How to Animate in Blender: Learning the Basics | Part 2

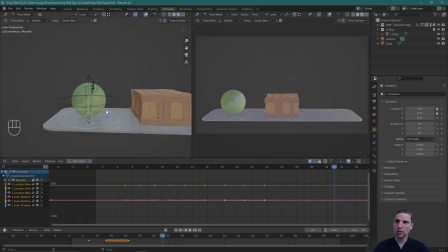And I'm going to pull him forward. Actually, let's go just 12 frames, 33. Pull him forward, somewhere around here, not too close. Insert a key. It's nice and simple. Small anticipation back, hold. He's going to roll forward. Squash and stretch. I'm not going to add that yet. And then he's going to jump up.
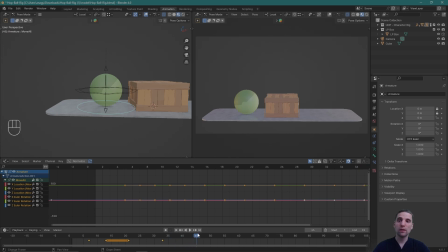Frame 33. Land maybe 12 frames later, maybe more, we'll see, on the box.
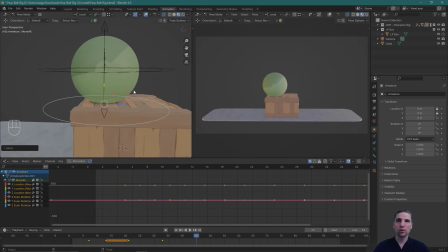So next main idea is our character is going to be on the box. And when we're posing,
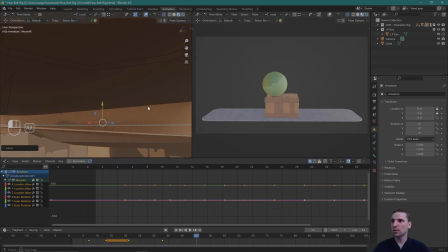a little bit of crashing into the geometry that you're going into is good.
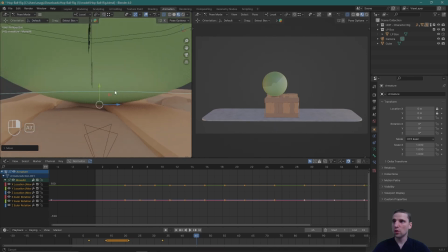Too much crashing is evident. No crashing might not look correctly in terms of contact.
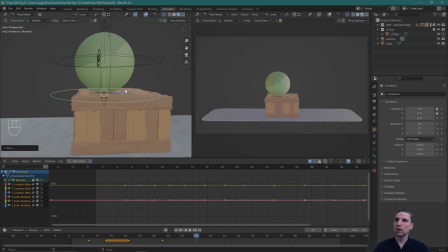And I'm going to have that ball land somewhere over here just to allow myself a bit of rolling space here for the next jump.
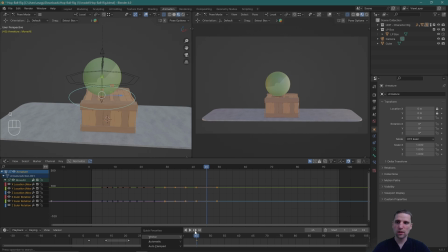Okay, I'm going to select these 2 keys and go V and make those vector.
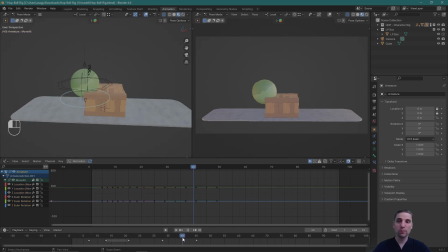Awesome. Let's do our little breakdown pose just so we can see the action as well.
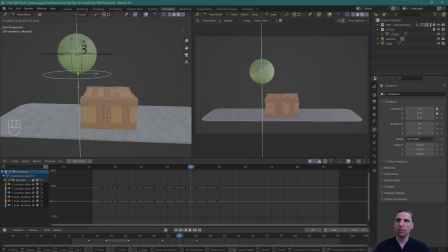And I'm going to pull that ball up. Something fun.
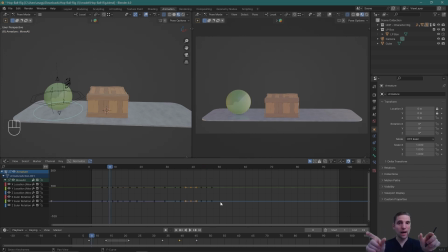I'm not going to worry too much about the arc, the path the ball takes yet. I can clean that up later on. And then also play with the spacing, how long that ball stays up in the air. But I'm just building my blocking right now.
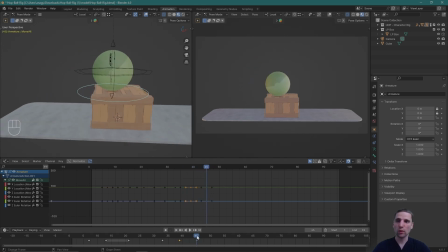Perfect. The ball's going to land somewhere around 45, maybe roll 12 more frames.
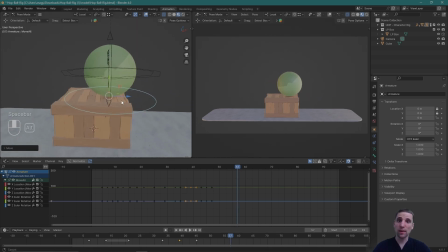And within that time, I might even have a small secondary bounce. I might not, I don't know. And for me, this character doesn't stop at the top. He just continues rolling and is going to jump off. I'm going to make that vector linear as well.
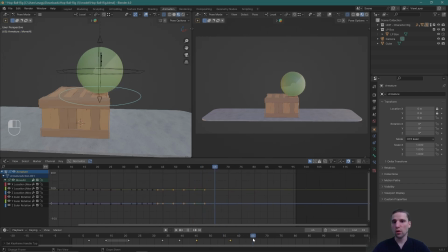And 57, maybe our ball lands on the ground at 69.
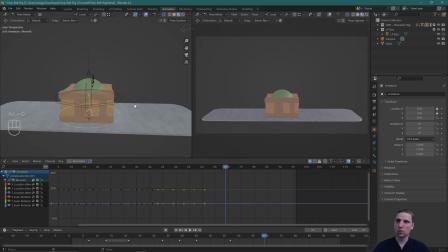I'm going to Alt-G, which brings our character back to the world origin.
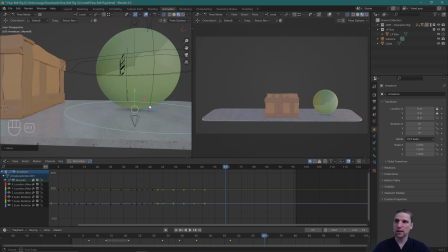Just a nice, easy way to reset the values, and then I can get that contact just simpler.
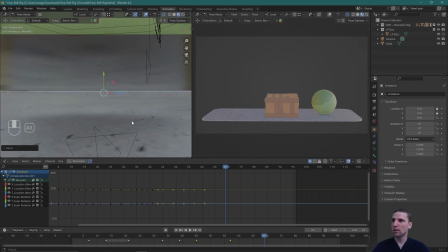Somewhere around here I think is nice. Again, I'm going to make sure I'm crashing a little, but not overly crashing.
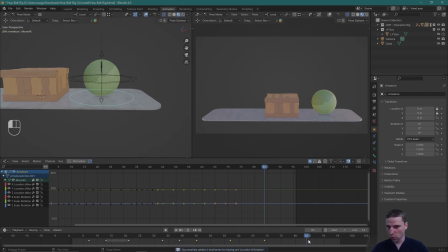Okay. And then a nice simple little roll to finish our animation. Something like this. Insert a key. I'm going to make this one here, this key vector, and this one for now auto clamped.
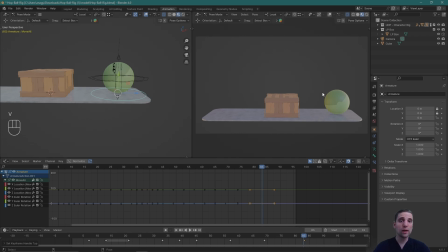So let's just go ahead and play what we have.
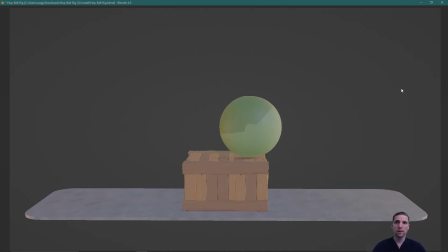Very, very rough blocking. So maybe we spent a good 4 minutes there. And already we can see that, well, there's a story happening. The ball is getting to the other side and the box is in the way and the ball needs to jump over the box.
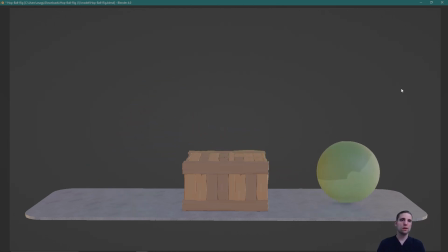And so I can look at this now and know that it's working. Overall, the timing is working. And so when I look at a shot like this, I also think of the entertainment value.
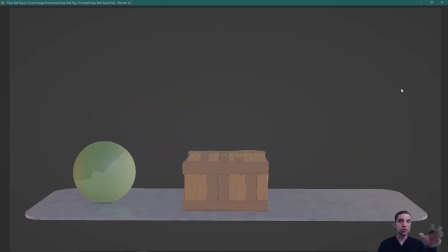And so part of the entertainment value that's going to come out of this is the squash and stretch. And I know that's coming later on, when we're going to layer that information on. But really what I can do is just make some of the jumps a little higher and then add the secondary jumps. And really that's our performance of the ball.
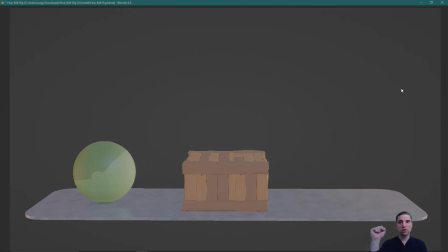But you can see that little anticipation does such a powerful little job for building the rest of the scene. That little anticipation, building of that energy, sets up the rest of the animation, the movement going forward.
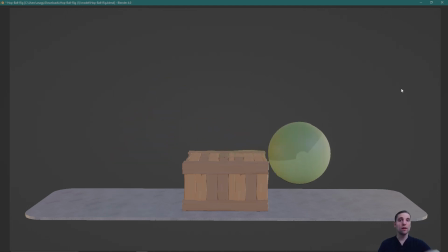Okay, let's clean up the blocking and then we'll add the rolling, and that's when we're really going to notice this ball feel correctly.
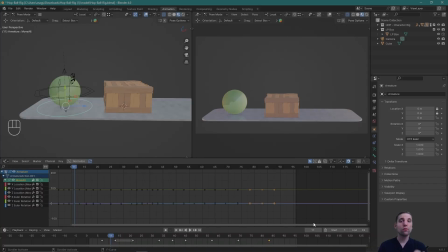Right now it feels a little funky. So the workflow so far that we've done really is a hybrid.